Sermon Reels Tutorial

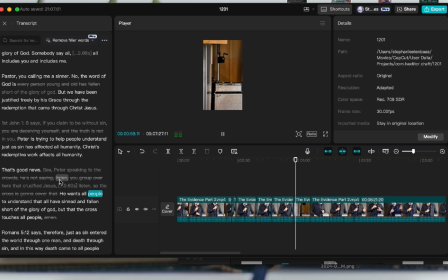And I'm just looking for a good ending. And I think we're going to end with "That's good news."
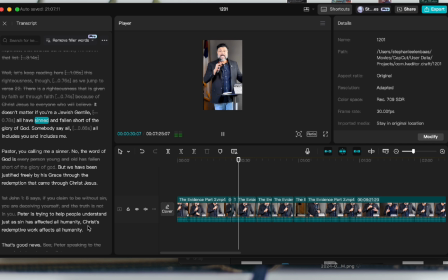It's always really important to go over the reel itself to make sure it sounds natural, to make sure it sounds good.
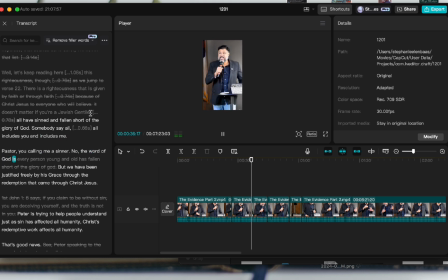If there's something you find, oh, that's an extra point, it's not necessary, or it kind of confuses out of context, it's always good to double check. Please always do.
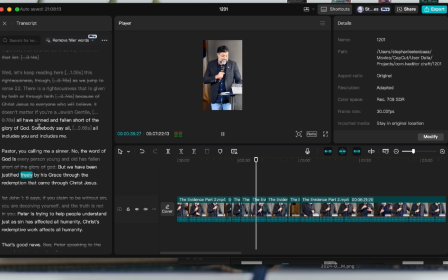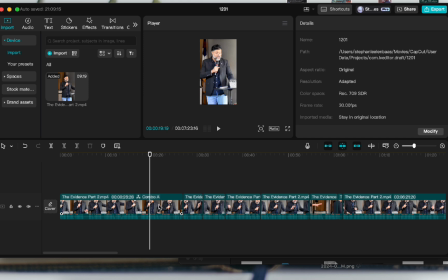Okay, so now I have my clip, and what I'm doing is I'm going to hit range, and I grouped them together, and then we're going to add captions.
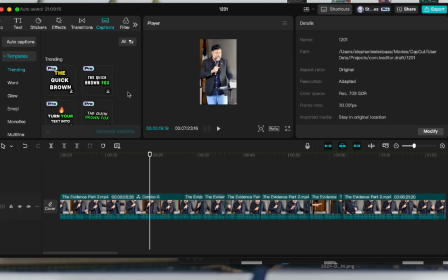So here on the sidebar, there's captions, there's auto captions. You'll see that there's also templates, but we do the auto captions.
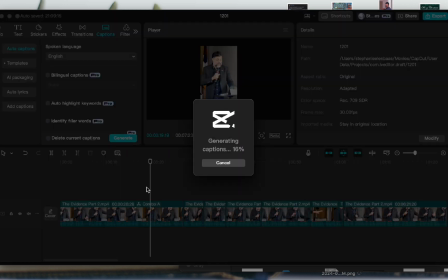And here are the captions that pop up.
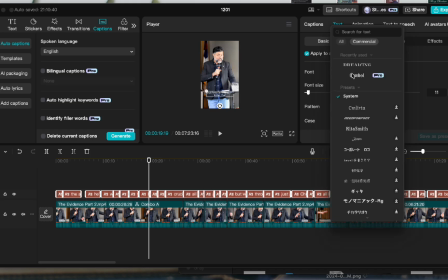When doing captions, we're doing a specific font, which you can see me looking up, which is Montserrat.
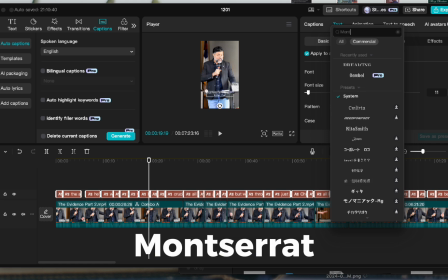And there's a couple of versions of it, but we want that thick, chunky one.
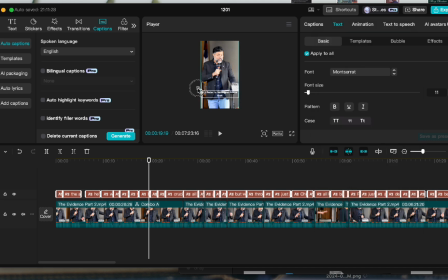And we want it moved up, and so we can see it near the middle, because remember, it's going to have captions, it's going to have, the likes, the shares, all the other buttons on the side, so we want it to still be visible when all of the stuff around Instagram is around it.
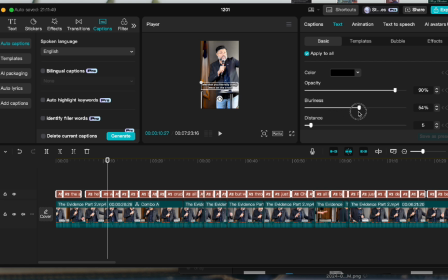And here I am changing the opacity and blurriness of the shadow behind it. If you go back, then you can see I'm working on the shadow. And I want it to be significant so that it's lifted, but not dramatic so that it's kind of cartoony.
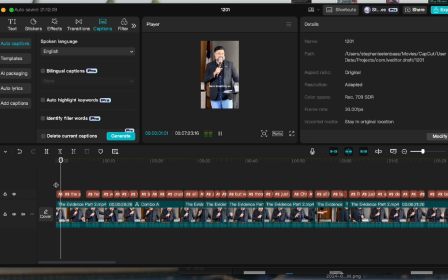I just want it to stand out enough and not get blurred out by any other white that's in the video, but not too bad. And here I'm just making a text preset.
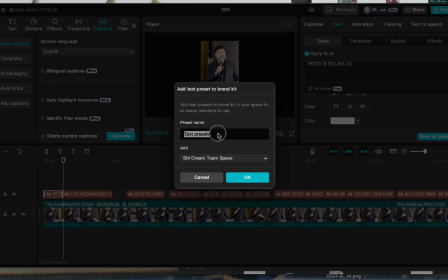I'm going to call it caption preset Montserrat.
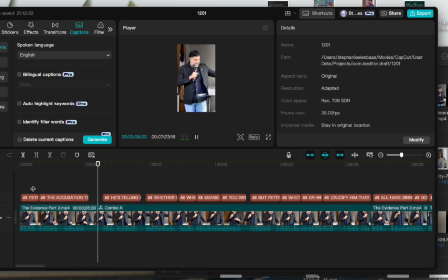And from this, I'm just going over making sure that there are no misspelled words in the captions,
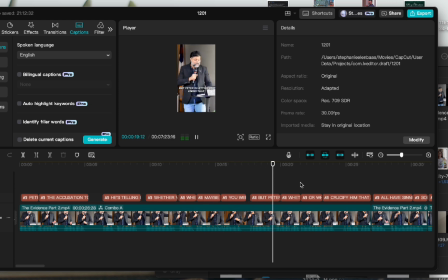which can still happen. Sometimes words get detected as wrong. And after that, I'm going to use some words for emphasis, and I make them this orange.
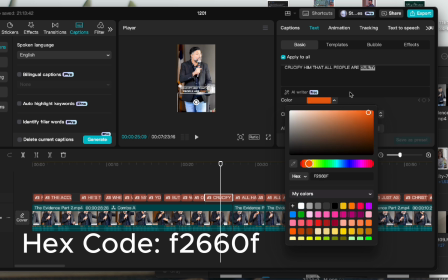I put it in the hex code as F266OF. That is our official hex code for Garden City.
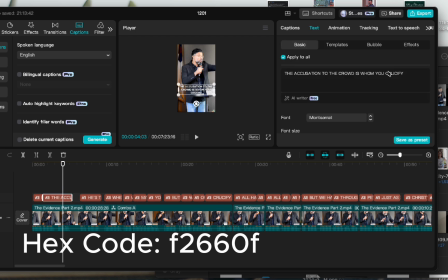Our Garden City orange is F266OF. And here I'm going to be doing it a couple of times.
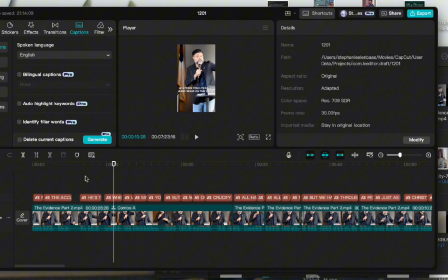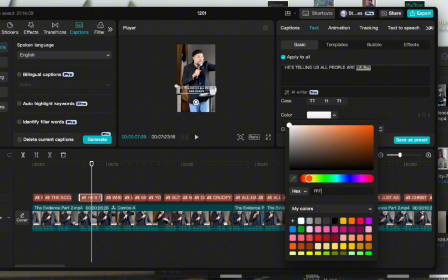Bear with me.
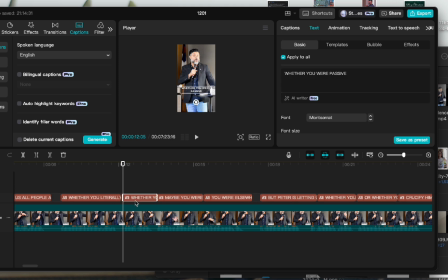This I end up doing a couple of almost every other or every single section of captions, but that's just because in his portion, he's saying some pretty significant words, like guilty, judgment, etc.
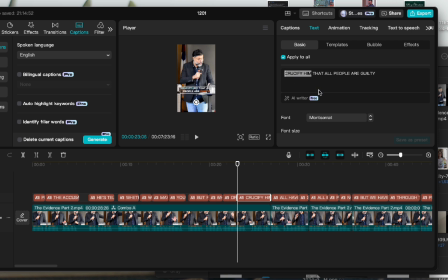And we want to keep the viewer interested and show the emphasis behind them.